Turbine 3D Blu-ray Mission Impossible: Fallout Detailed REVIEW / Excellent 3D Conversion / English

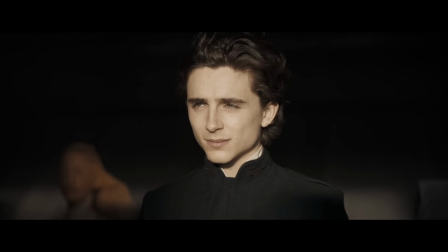250s
Even, Dune Part 2 skipped a conversion, even so I really, really liked the first part in 3D.
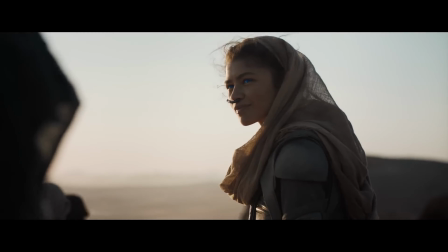257s
And yet, conversions have become really good. One of my favorite 3D films ever is Jurassic Park, the original, in 3D.
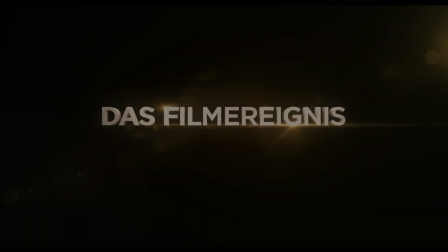266s
An amazing experience, highly recommended.
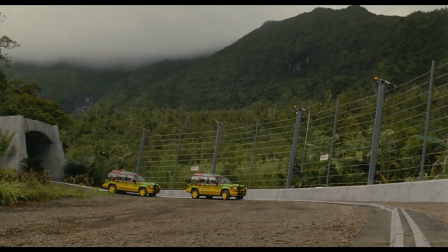269s
Let me know if you want to know more about 3D classics in detail, and I'd love to cover that in another video. So Mission Impossible Fallout is also a very good 3D conversion. The action scenes and large set pieces all benefit from the 3D. There aren't really any special pop-outs, but those are just gimmicks in any way.
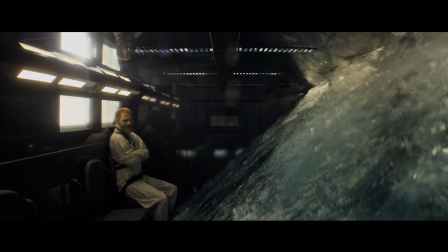291s
The scenes all feel very three-dimensional, and for example, when this wall of water comes up here, it looks really impressive. And of course, the flying scenes with the helicopters at the end are really well done.
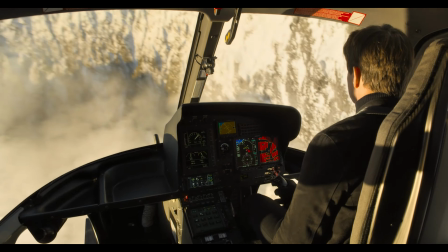305s
I synced up the 2D and 3D Blu-ray on my PC and compared a few scenes, and it's super interesting to see how much work goes into a post-conversion.
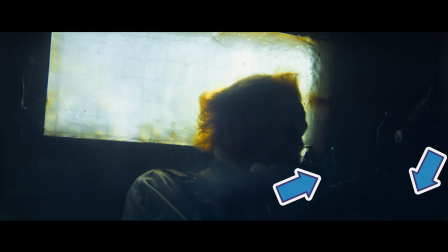315s
For example, here I noticed in the underwater shots that extra bubbles were added to give the water more depth,
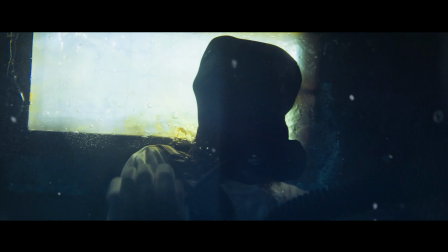324s
which works really well. When Ethan Hunt races through Paris, the buildings and vehicles just fly by.
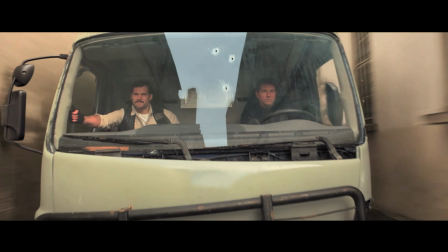331s
And when the truck tears through a narrow alley, and when the truck crashes,
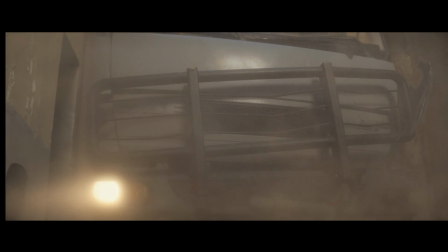336s
extra smoke was added, so it blows towards the viewer even more in 3D. And I've noticed this quite often. I think fog and fine particles in particular are hard to separate from the background objects. So the option is to add new fog that can be better placed in 3D space.
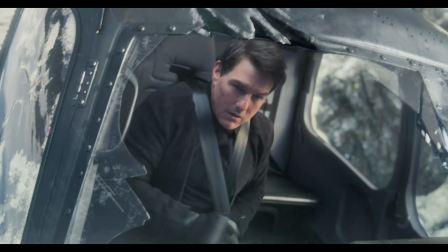354s
Especially here, when the snow crashes through the window, you can clearly see how much was added.
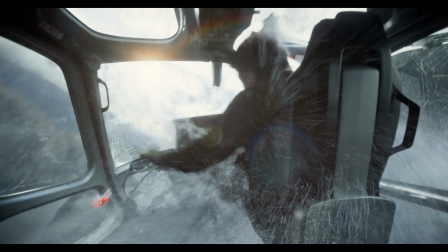360s
It's really a very detailed conversion. It's just fun to watch. The Blu-ray picture quality is good too.
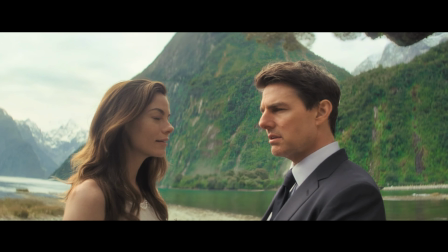368s
Of course, the colors on the 4K disc look a bit more natural thanks to HDR, and the film grain gives a better picture with more details, but the Blu-ray holds up very well. You can tell the grading was brightened a bit for the 3D disc, probably to help the 3D effect in darker scenes. But there is one big drawback for me. Film grain in 3D. That doesn't work for me. What is film grain? In short, if you shoot on film, on celluloid, the film material has a slight noise called film grain. If you shoot digitally, it doesn't have this. It can be used effectively as a stylistic tool, for instance, to make something feel dirtier or grittier. Sometimes filmmakers nowadays re-add digital film grain in the grading. It gives the picture something alive and cohesive. It just doesn't look so clean. Mission Impossible Fallout was shot on 35mm film and has significant film grain accordingly.
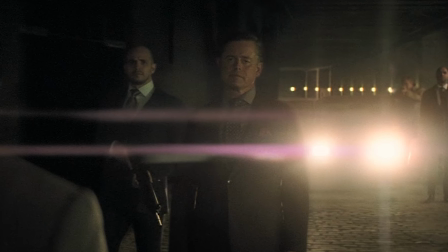431s
This works great on the 4K Blu-ray and is wonderful to look at,
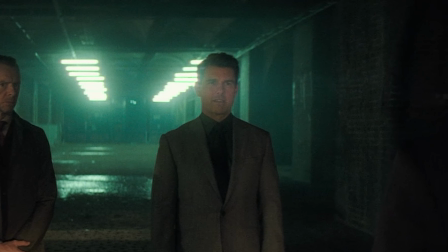434s
but the purpose of 3D is for the viewer to be part of the world and to look into it. And a clean image without film grain is better for that because it more closely resembles our natural vision, unlike constant noise in the 3D view. So that was a little bit a negative for me. Turbine can't do anything about it. It's due to the production circumstances and shows that the 3D version was just an add-on.
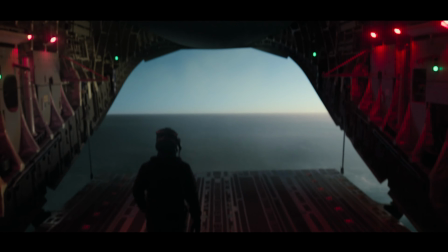465s
But the film also has two huge IMAX sequences that were shot digitally, and this shows the difference in the 3D version.
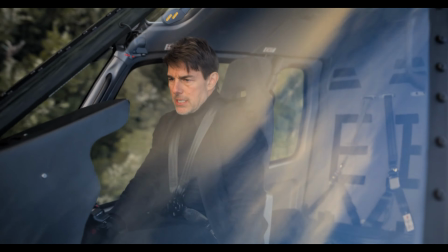473s
The halo jump and at the end the helicopter sequence.
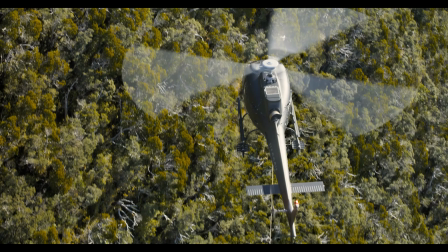477s
The aspect ratio also changes in these scenes to a more screen-filling format. Just that makes a huge difference for 3D at home, and the film grain becomes more subtle and the sharpness increases in those scenes. But the 3D effect itself is insanely good, a lot of depth, you're right in the middle of the action. I didn't notice any disturbing ghosting either.